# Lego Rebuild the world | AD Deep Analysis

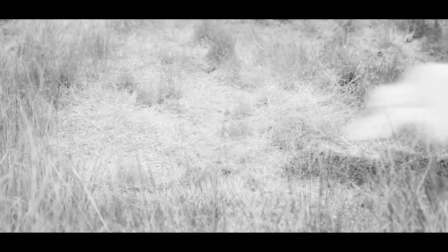everyone and welcome. Today we are not just watching a Lego ad, we are stepping into a world carefully crafted to move you,
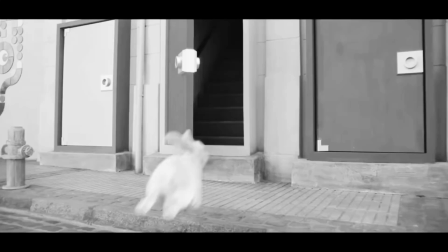inspire you, and maybe even challenge how you see creativity.
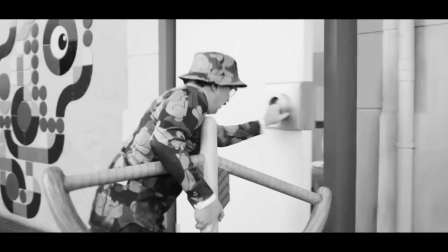This is a deep analysis of Lego extraordinary campaign, Lego Rebuild the World. Hello, my name is Ahmed Al-Azzawi and today we are going to see Lego Rebuild the World campaign scene by scene. Let us understand why this ad specifically is not targeted to the children only, but it is aiming to all the children inside us. I want to share how I saw this ad and why it stood out so powerfully to me.
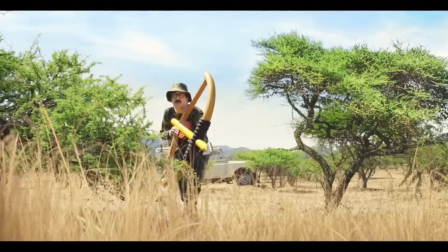From the first frame, it was clear that this wasn't just a product commercial.
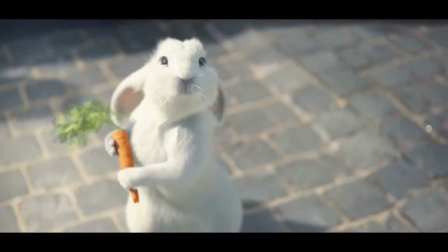It felt like a short film, rich in emotion, packed with symbols, and full of surprises.
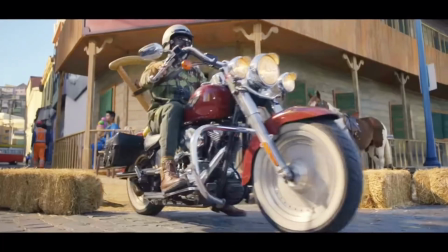That's when I realized this campaign is imagery based,
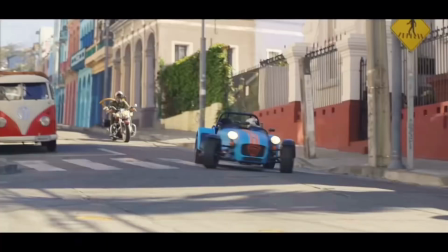it's transformational, it's emotional, it's full of dramatization. Let me explain. First, imagery. Why I say this ad is imagery? Because this ad doesn't telling us what is Lego exactly. It shows us, it uses a powerful symbolic visuals like a rabbit, a hunter, and a dragon in a sneakers. No one in this ad is explaining what is this world, but they are showing us what is the Lego world is looking like. Second thing, a transformational style. For sure, this ad is not focusing on making a discount or featuring a Lego benefits, but they are trying to deliver the emotion behind the Lego world. They are trying to say there is something bigger inside our world.
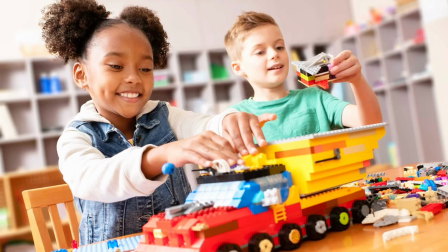And you, as a parent or you as a children, you can rebuild the world.
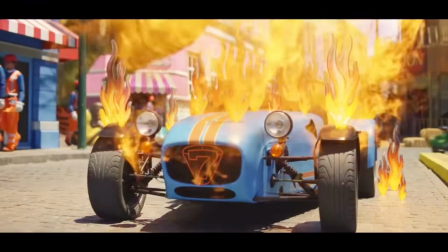It is trying to change your perception of play, of creativity, even of reality itself.
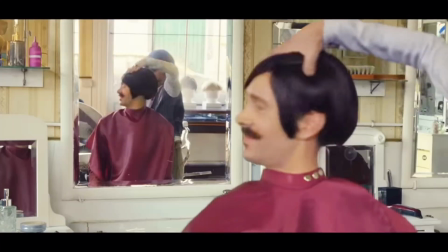That's what transformational advertising does. It lifts the product into a deeper meaning. Third, emotional appeal.
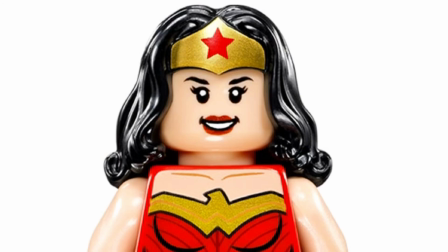The feelings inside this ad, wonder, nostalgia, freedom, are all deeply human.
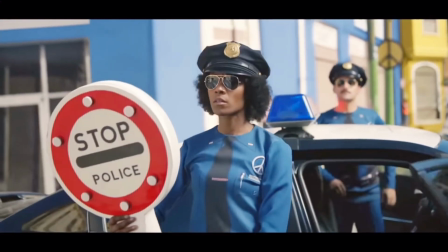It doesn't appeal to the mind, it appeals to the heart, to the child inside us,
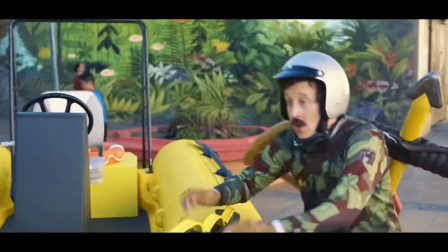and to the parent who wants to believe in that child again.
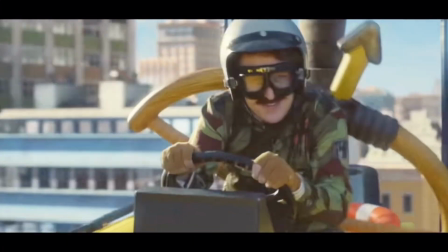You can still dream. You can still build something magical. And finally, dramatization. Because the ad isn't flat or quiet, it has suspense, chasing, surprise twist, humor, and for sure, fantasy. Now let's move to scene 1, and we are going from now on, frame by frame, to analyze Lego Rebuild the World.
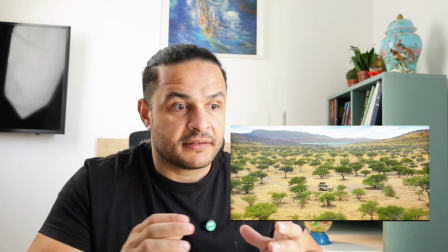Scene 1, a safari car inside a weird forest. At first glance, it is quiet, calm, and you can hear the bird is whispering.
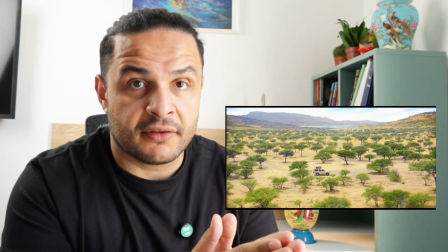A safari car is driving through this mysterious forest.
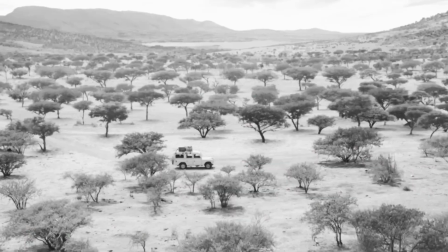But this isn't just a scenery, it is a symbolism.
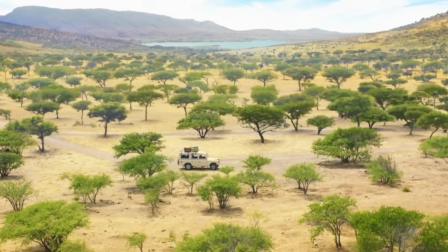The forest represents the unknown, the beginning of a journey.
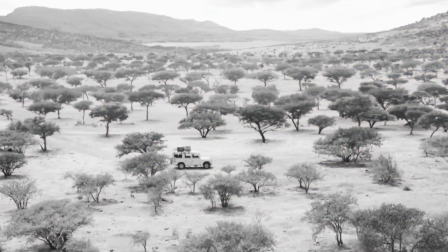The car represents exploration.
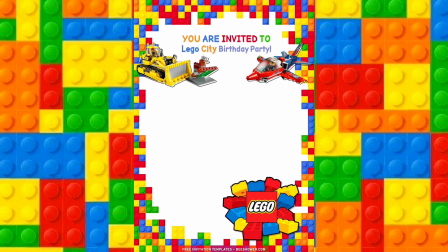From the first frame, Lego is inviting us into a new reality,
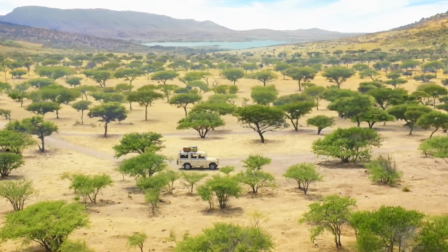a place where the rules of nature and even the rules of logic might be rewritten. This is the start of freedom.
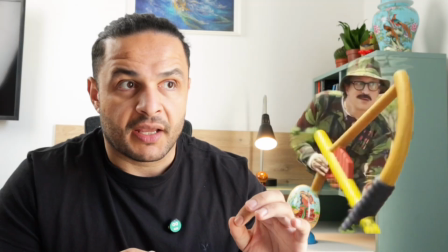Scene number 2, the hunter appears and he is equipped with the archery weapon, but not like the archery that we know in our world. In Lego world, the archery is look like a toy.
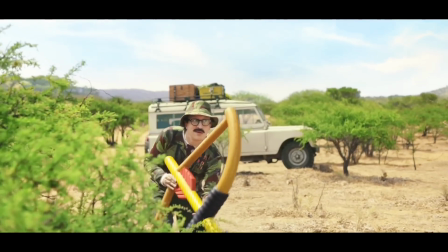You can see the hunter is focusing into something. He's looking for something exactly.